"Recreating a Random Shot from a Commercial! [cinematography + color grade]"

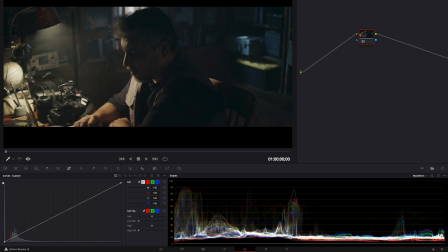4:03 So this shot is very desaturated in its look and is very neutral as well in terms of color tones.
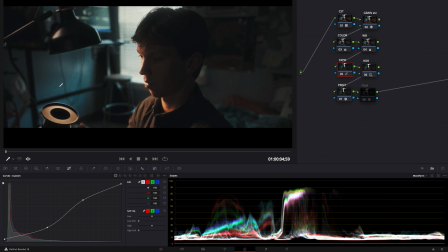4:10 And so I need to kind of adjust that, of course, how I shot this, and with the colors that were in the shot, it's a little bit different, but I'm gonna try and get there a little bit. So the first thing I'm gonna do is go over to my white balance and bring it a little bit cooler.
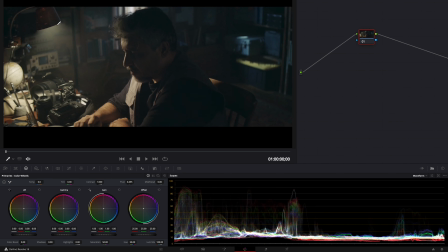4:23 So I can tell that although this is probably a tungsten light right here, the light that's actually shining on him and the color is not really tungsten, so I need to desaturate that specific tone.
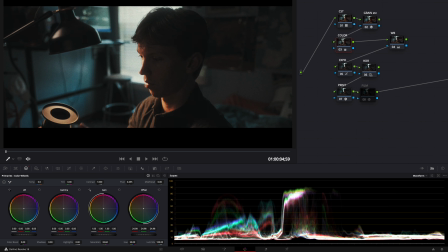4:33 But now I'm gonna go into my color node and start adjusting some of the offset, trying to match the shadow tones a little bit.
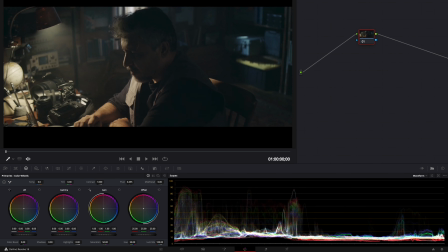4:40 And something that I like to do is check the color of the blacks. And so if you click this little button right here, this dropper, and drag it over a black area of the shot, you can see your RGB numbers. So as you can see right here, this shot has a lot of blue in the shadows and a decent amount of green and a lot less red.
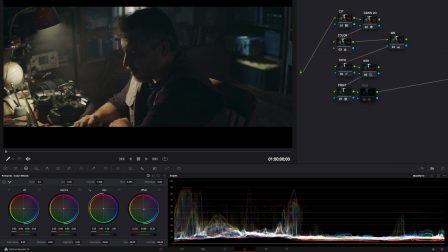4:56 So it has that bluish green shadow tone. So if I go back to my own shot and I take a look at what my shadows are sitting at,
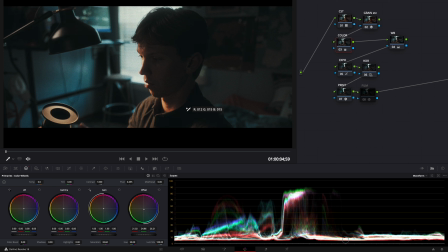5:03 you can see that my greens and my blacks are pretty much the same and my reds aren't far behind, which means that my shadows are pretty balanced, meaning I need to add a little bit more of that bluish green to them. So I'm just gonna go under my lift right here. If I check it again, you can see these values line up a lot more with what I'm trying to replicate.
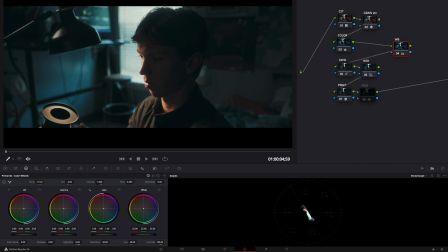5:22 Obviously this blue wall is adding a lot of this blueness to the vector scope, but we can try and adjust that a little bit. So I'm gonna add a new node here, and I'm gonna go into my qualifier and just select this whole area right here.
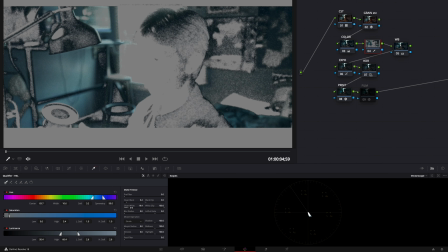5:34 And then I'm just gonna clean it up. So clean the blacks, clean the whites, and blur the radius way out.
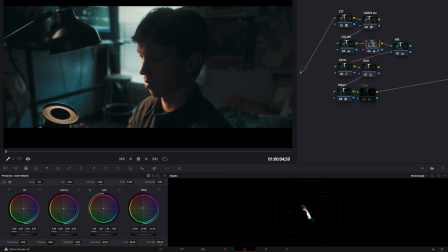5:39 So now I'm gonna go back to my primaries and just adjust the offset to the point where it kind of reduces the look of that blue. So now these shots are lining up pretty good. I think the saturation is still a little bit too high on my shot, so I'm just gonna drop it down to like 25 maybe.
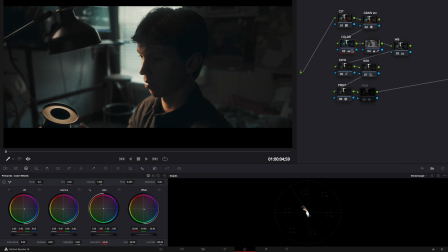5:56 That's a bit too much, 28? I don't know, like this other shot is so desaturated.
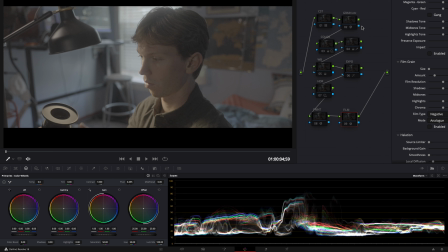6:02 Okay, so here's a before and after of the look I came up with.
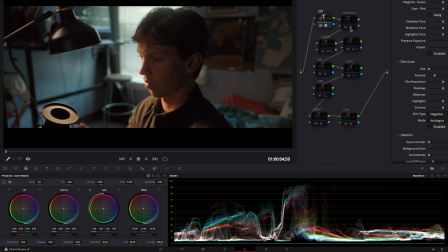6:05 First, I added a conversion LUT, and then I added some grain, halation, a little bit of bloom, stuff like that. Color adjustments came in next, so this just completely changed the tone of the shot. And then I came in with a little bit of qualifying for the blue to get rid of some of that.
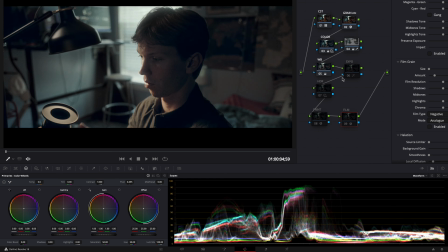6:21 Then I adjusted some white balance things here, changed some exposure differences.
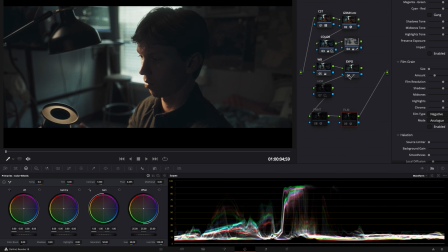6:26 As you can see, brought up the shadows a lot. This image looks crazy flat, but it matches the other one. And then did a few HDR adjustments in terms of exposure. So as you can see, here's my shot and here is the original I based it off of.
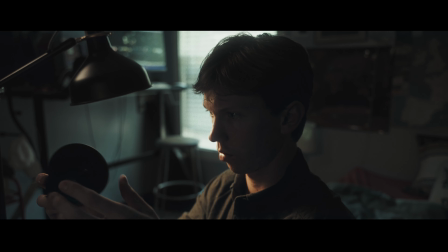6:39 So not too dissimilar considering that the sets are totally different and the equipment used is probably different. The one thing I don't love about my shot is that I missed this little splash of light in the back,
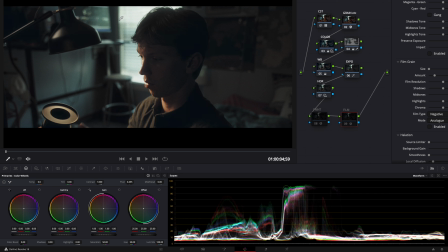6:51 which would have helped with separation, because my light out here just didn't hit enough over there,
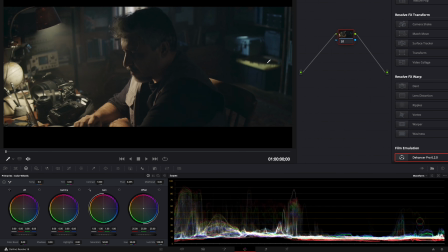6:56 whereas this one has this really nice spot of light over here, which just adds some good depth and separation right there. And then also you can see the desk in this one and I just couldn't get that lined up. So there's a few differences, but I think this is a super fun exercise to just get creative with your filmmaking, see if you can make something look kind of similar to a professional Nissan commercial.
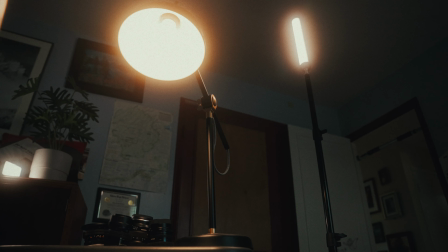7:16 And yeah, just try and work with your colors as well and get creative there.
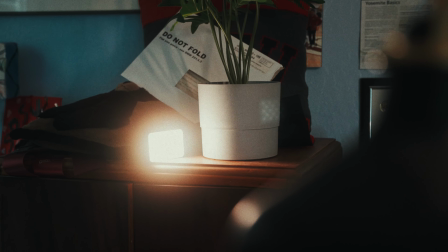7:21 So anyway, that's it for today. Let me know what you think of this video idea and if I should do more in the future down in the comments below.
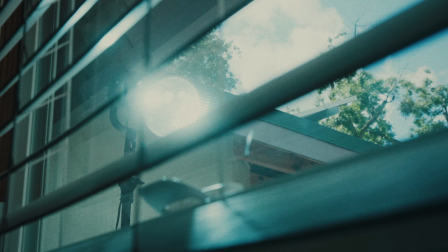7:27 But thank you for watching and I will see you all next time.